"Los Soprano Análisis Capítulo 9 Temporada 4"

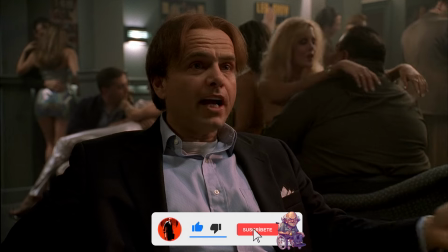12:08 Ralph era un mafioso astuto, así que no había problemas para creer que el caballo estaba condenado una vez que él tomó posesión.
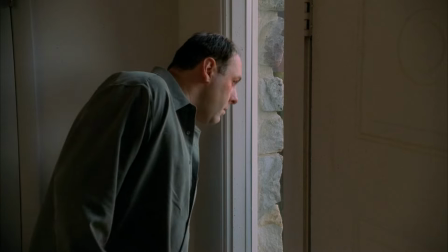12:17 Pero bueno, toda la segunda mitad es increíble.
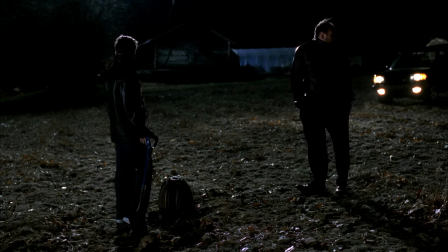12:20 La ausencia de sonido, cambios de iluminación, todo funciona de manera brillante para crear un ambiente casi mareante.
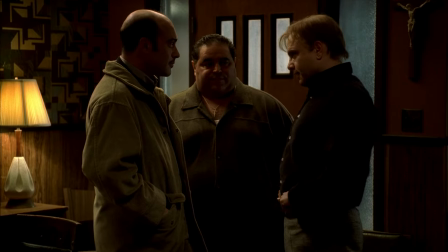12:28 Y quizá ningún episodio experimente tantos cambios de tono, puesto que todo comienza con bastante humor,
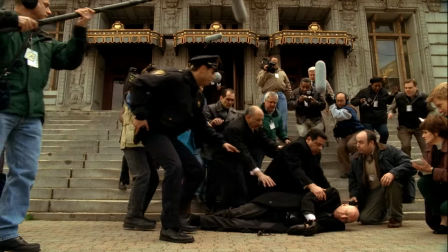12:35 particularmente a expensas de Junior o la broma telefónica.
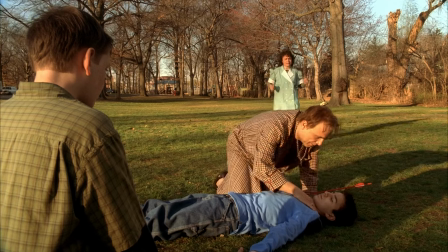12:39 Y luego pasa el oscuro accidente del hijo de Ralph y la muerte de Paiomai
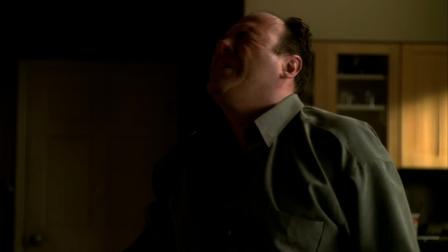12:44 y después de la pelea brutalmente violenta el episodio decae a un ritmo
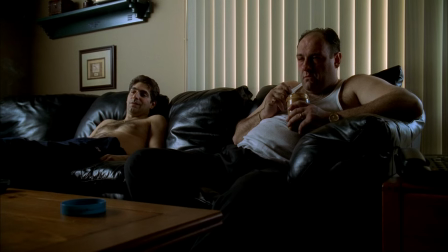12:50 mezquino en su segunda mitad casi se convierte en un procedimiento ya
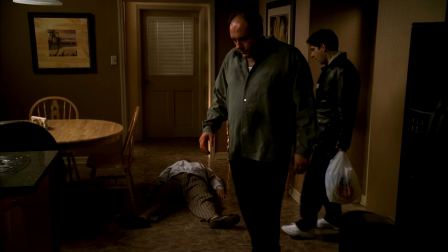12:55 que Tony y Chris dan una lección de bricolaje sobre cómo deshacerse de un cuerpo
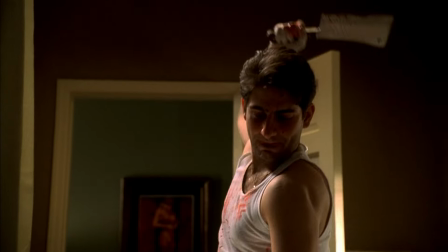13:00 separan la cabeza y las manos de Ralph y de su torso y si recuerdan Ralph estaba
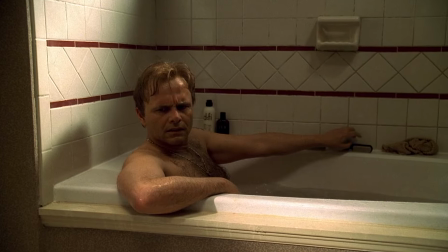13:07 en la bañera cuando escuchó por primera vez la noticia que lo puso potencialmente en el camino de la reforma,
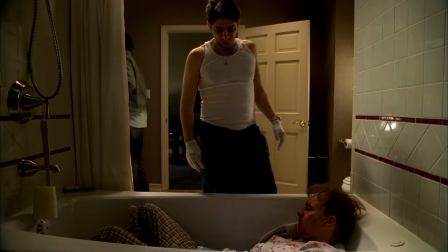13:14 y es en esta misma bañera donde su cadáver pasa sus últimos momentos en una sola pieza.
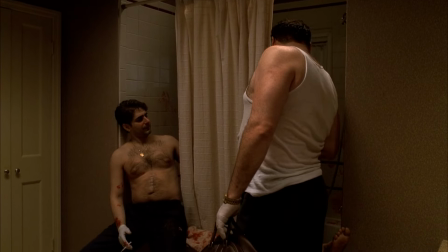13:20 Una toma interesante tiene lugar después de que Chris le pasa la cabeza de Ralph a Tony.
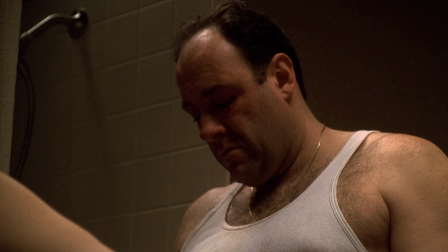13:26 Él tiene una mirada reflexiva en su rostro, como si todavía no estuviera seguro de si Ralph realmente provocó el incendio,
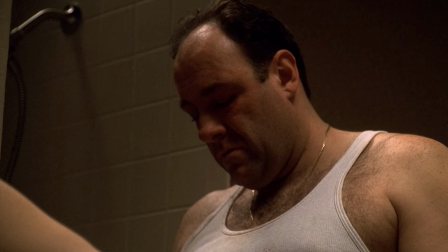13:34 pero obviamente es demasiado tarde para hacer algo al respecto ahora, aunque nunca sabremos si realmente lo pensó.
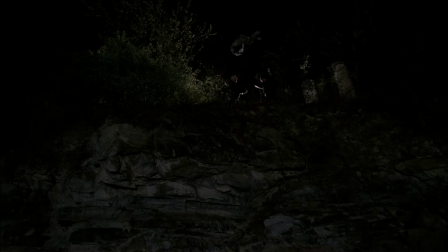13:42 Bien, Tony y Chris arrojan el cuerpo de Ralph por un acantilado y entierran sus extremidades. Después regresan al Badabing para relajarse y limpiarse.
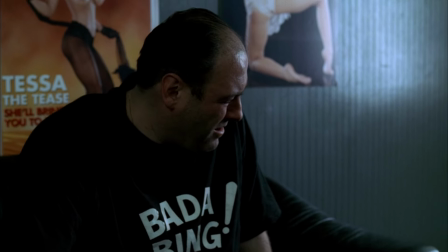13:53 Y cuando Tony se despierta, Chris ya no estaba, y Tony se mira a sí mismo en el espejo.
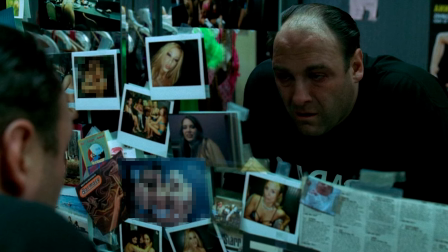14:00 Este plano subraya la doble personalidad de Tony Tal como la hemos visto a lo largo del episodio Por un lado,
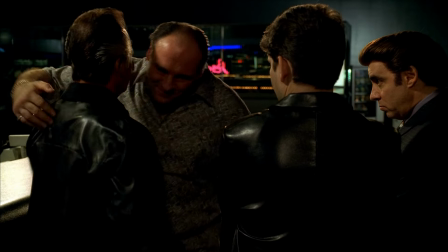14:08 Tony es alguien comprensivo Un amante de los animales, un buen jefe Como cuando calma a Pauly y un padre amoroso Por otro lado,
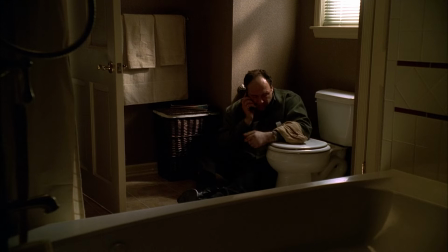14:17 es un asesino autoindulgente Y que rompe las reglas Y
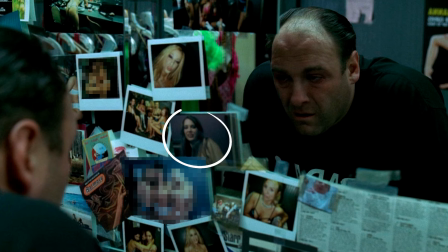14:22 su atención se desvía por una foto de Tracy Completamente vestida,
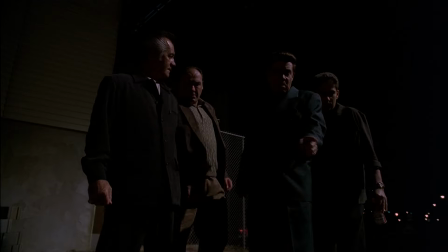14:27 a diferencia de las demás chicas Ve la foto de la joven vulnerable que
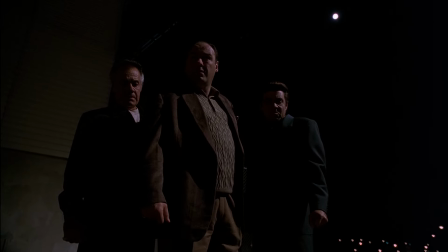14:32 Ralph destruyó sin lugar a dudas Como es un mal recuerdo,
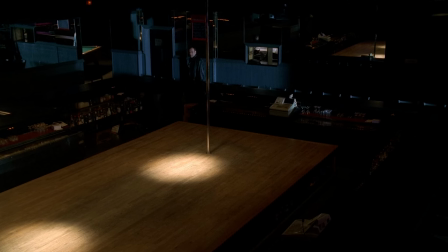14:36 Tony se aleja y sale del lugar Se detiene ante el escenario completamente vacío, excepto por un foco que lo ilumina Mientras se detiene y mire fijamente,
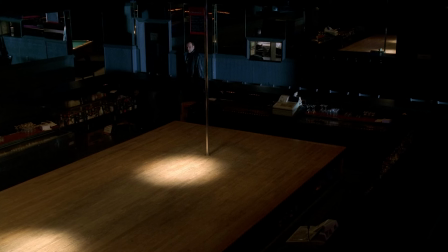14:46 puede estar pensando en Tracy Quien una vez bailó en ese escenario, pero luego fue eliminada y es algo significativo que el episodio universidad comenzara
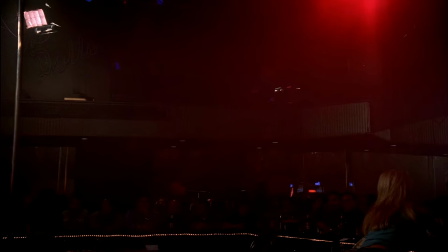14:58 con una toma desde arriba y luego bajara hasta el mismo escenario vacío que Tony mira ahora
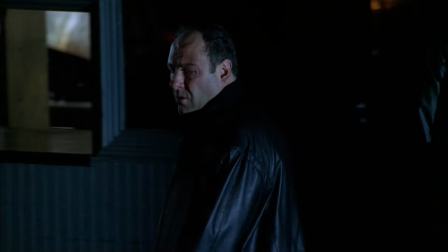15:03 y este capítulo termina de una manera similar el reflector cenital en ambos
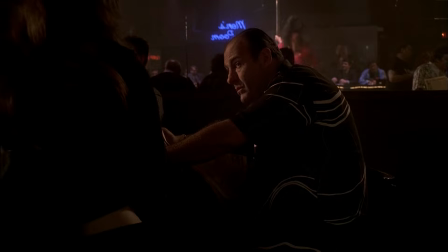15:09 capítulos literalmente no resalta nada el escenario vacío encarna la filosofía de
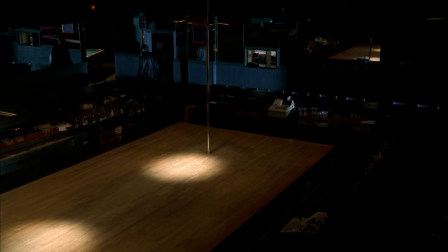15:15 la nada que amenaza con abrumar a los personajes a lo largo de la serie
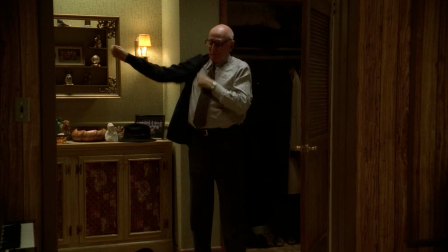15:20 Incluso la cuestión de la demencia de Junior Sigue sin resolverse No sabemos si va a la casa de al lado A pedir helado porque sabe que lo están
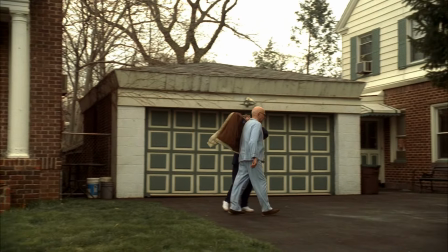15:29 Vigilando o es porque Genuinamente está desorientado Y cuando regresa a
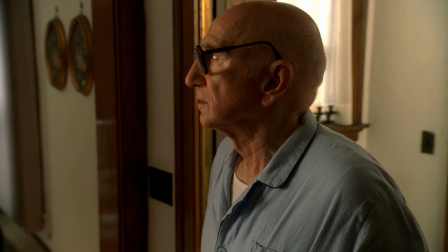15:34 casa El plano no se mantiene sobre el tiempo Suficiente para saber si Junior Estaba fingiendo Por supuesto,
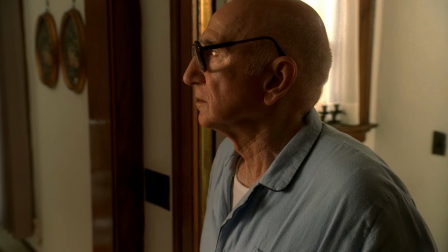15:41 reconocemos más adelante Que efectivamente está cayendo En la demencia, pero por ahora Es incierto, es como el final del episodio,
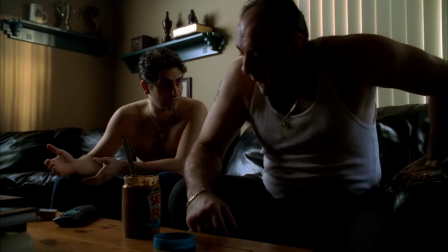15:50 después de que el ritmo bajara luego de la brutal pelea, pero manteniendo la inquietud,
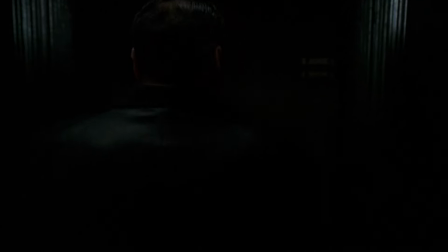15:55 esta escena final y el abrupto corte simplemente elevan ese sentimiento y
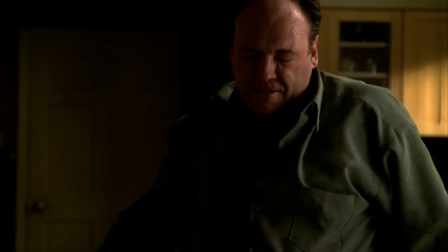16:01 actúan más como un típico episodio de suspenso televisivo aludiendo a que continuará.